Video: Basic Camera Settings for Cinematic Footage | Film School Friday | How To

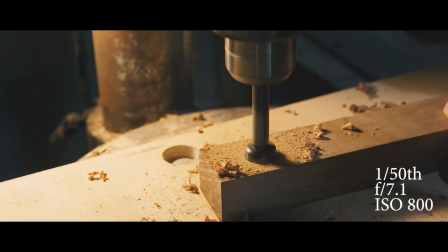249s
I'm going to keep the aperture constant at f7.1 and the ISO in this shot is 800.
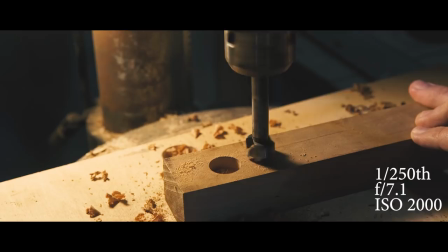256s
Next I bumped up the shutter speed to 1 2 50th of a second, keeping the aperture the same and raised the ISO to 2000.
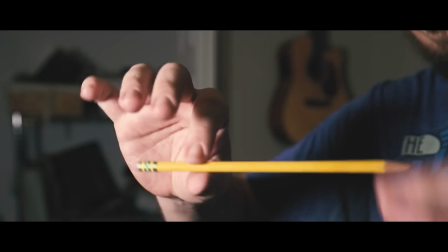263s
Note the sharper crisper chips flying off. This doesn't look natural as there's less motion blur. To illustrate this point at home, pick up the closest pencil and perform your best rubber pencil gag you learned as a kid.
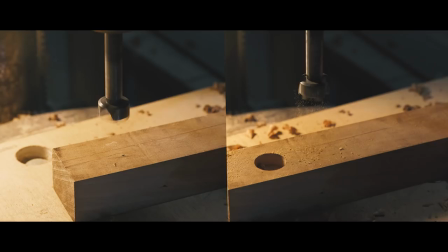274s
The same concept just in real life in real time. Let's look at clips side by side.
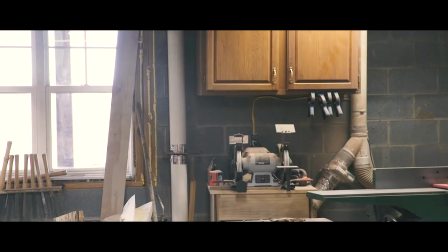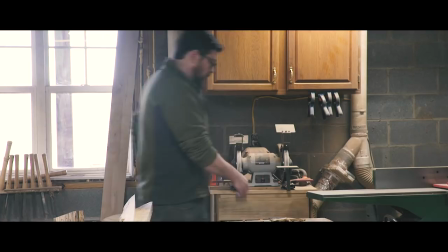285s
Now here's a clip of me walking through the shop. A 50th of a second and something higher.
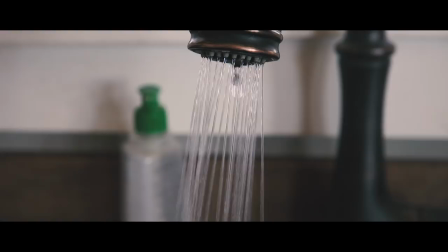295s
Not as noticeable but the 50th of a second shot is definitely cleaner and smoother.
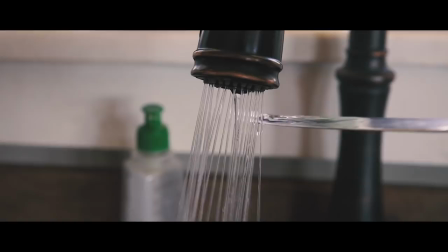301s
Running water is a great example. Here I'm rinsing a knife that I just used to scoop some peanut butter.
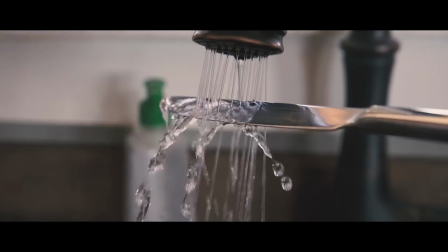Alright guys and gals that's it for this film school Friday if you liked this if this was helpful let me know in the comment section I promise I'm not changing from a woodworking making doing stuff channel I just over the years I've had so many people ask me so many questions about filming and camera settings and what camera should they use and all that stuff so if you found this helpful let me know in the comments section. Go ahead and give me a thumbs up and share this with somebody who you might think would enjoy it and would find it helpful. I've got a bunch of build videos on the way. I've been kind of just slammed with commissions and some sponsored projects and stuff like that. So if you have any questions on camera settings, on something that you want to learn to better your videos in the workshop please let me know in the comments section and until next time guys i'm will walker this is the william walker company project channel i'll see you guys real soon. Thanks for watching.